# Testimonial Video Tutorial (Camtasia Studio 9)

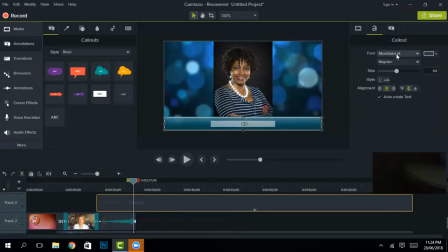And we have used Century Gothic font throughout all the testimonial videos to give it a more professional look.
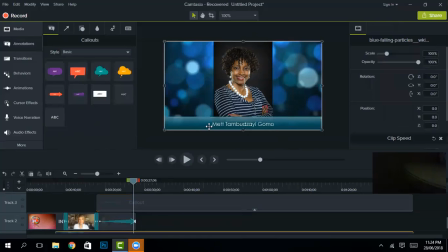Okay, so I will just break this into two to give 5 seconds to
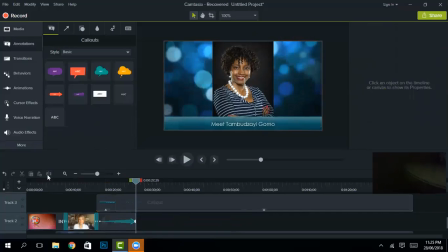each annotation across this picture. This is the crop tool that I used to cut the annotations.
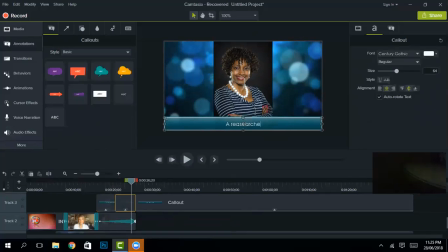In order to highlight the particular country, we used yellow font.
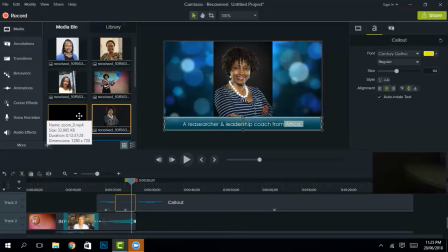Then after this, I will add a random clip just for this tutorial.
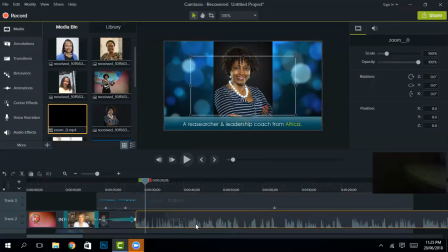So this is how I interviewed them. You can see this is me and this is Tambu when I interviewed her.
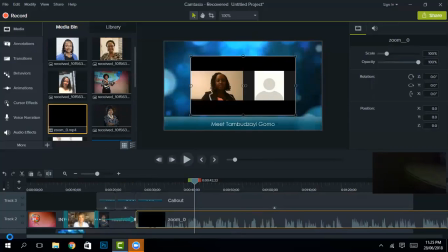And we use clippings, particular clippings from this interview that you can see in the video. So this is the crop tool
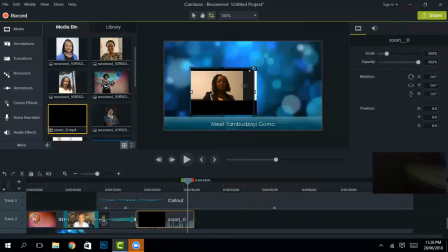that I use to crop this image so that only Tambu's image is visible
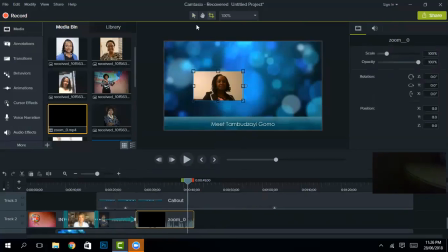in the screen and not me. And I will scale to fit it.
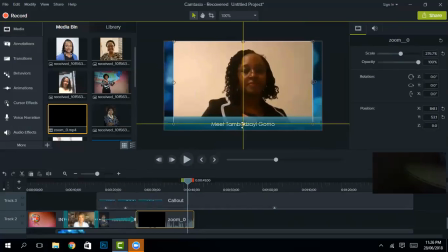We need to be clear and and check if it's. So now you can see the purpose of the dots. If it does not fit the screen, it will just show us the dots moving behind and not a simple plain black screen.
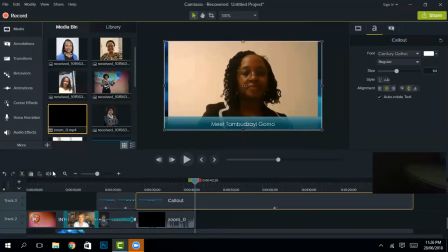And in order to add the subtitles, we have used this particular action for the
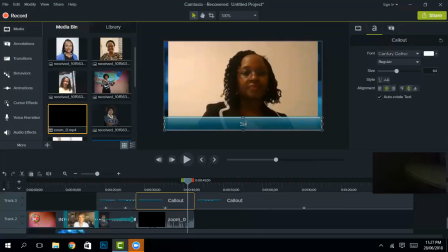slow computer. But for subtitles, we've added yellow color so that you can see that the person is speaking their own words. So this is what we use for subtitles. Then we added
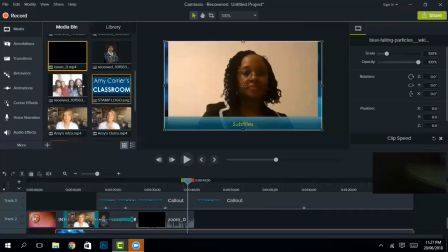more pictures, like, for example, this, where I said that I will just increase the size of it to 10 seconds.
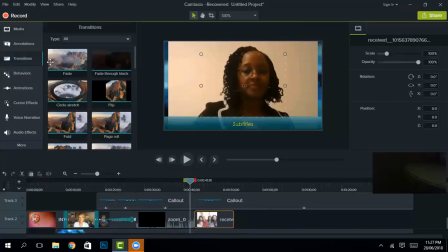And okay, so again, using the fade. Even for the annotations, I've used fade because fade just gives it a good look. So this is what I will do from here.
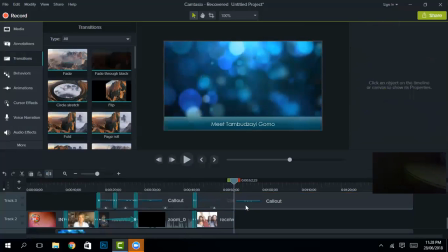Crop it and
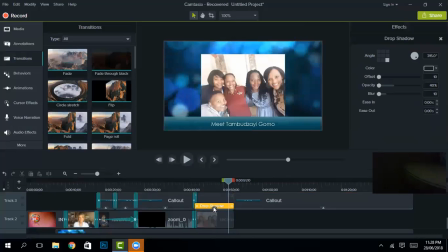again, I will
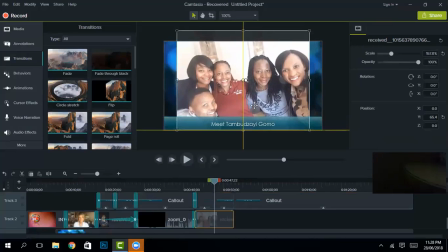just adjust it according to what kind of animation I'm going to put.
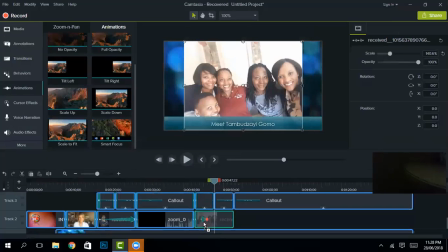I'm again going to put scale to fit for this and just drag and drop the animation on a picture that you're going to use.